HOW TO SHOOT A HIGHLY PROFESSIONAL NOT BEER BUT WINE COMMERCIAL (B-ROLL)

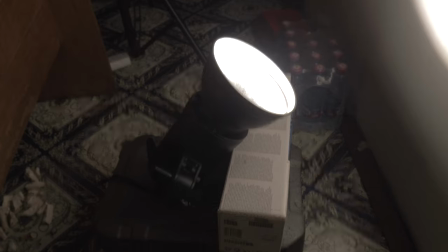So when that was all gotten out of the way I had to create a whole entire new set with a different lighting configuration.
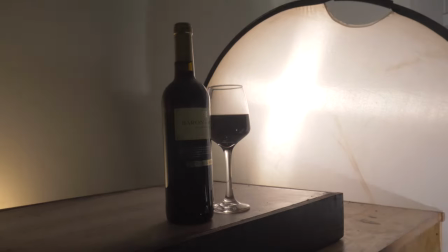So I had one of my LED panels right below the set to shine against the background to create
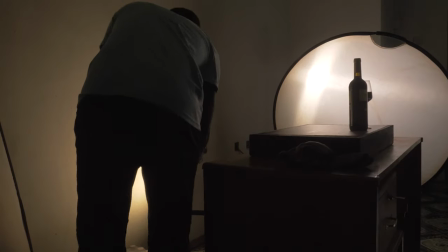a graduated you know yellow tone against or warm tone against the background.
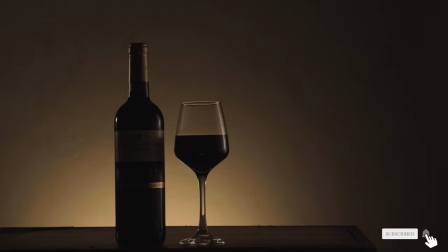With the bottle set next to the wine glass I got some few
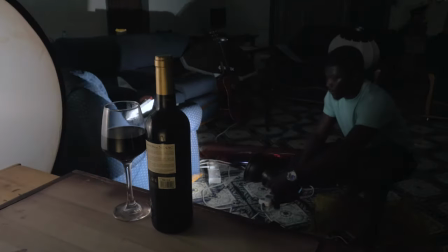shots and they were just wonderful so with some light from the left
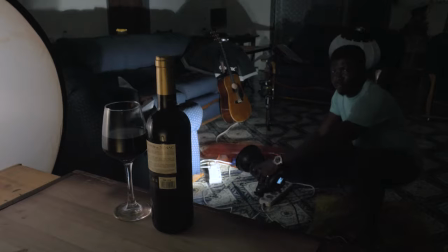and another light from the right to rim out the bottle and ship it out
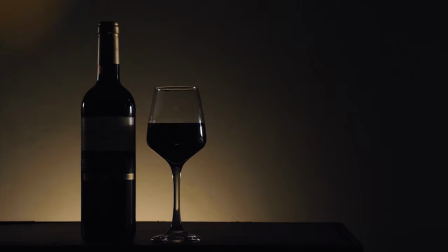against the background I was able to achieve this look and I was actually
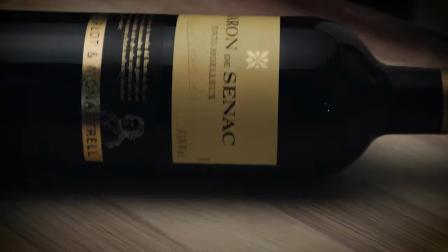satisfied with it and in the end it was just a wonderful learning curve to make me understand what I actually needed to do again if
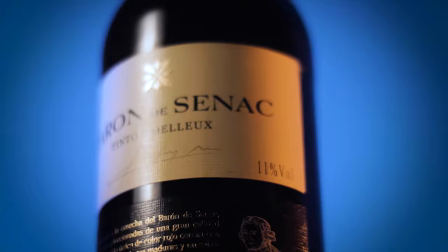I should tackle such a shoot again in the future so I really hope you enjoyed this video if you enjoyed it please give it a thumbs up subscribe
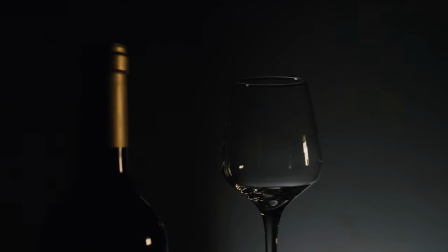to my youtube channel if you haven't and turn on the post notification button to be always notified of future videos anytime
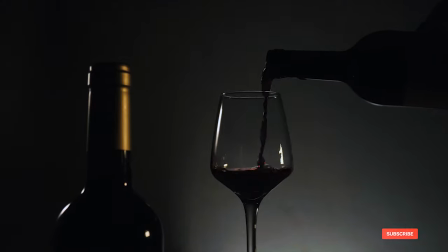i post them over here on my youtube channel and until the next video have a wonderful day
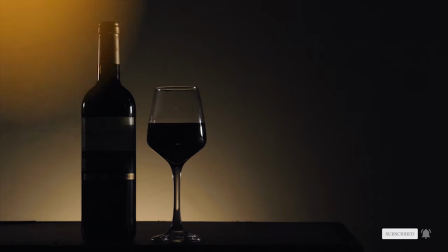see ya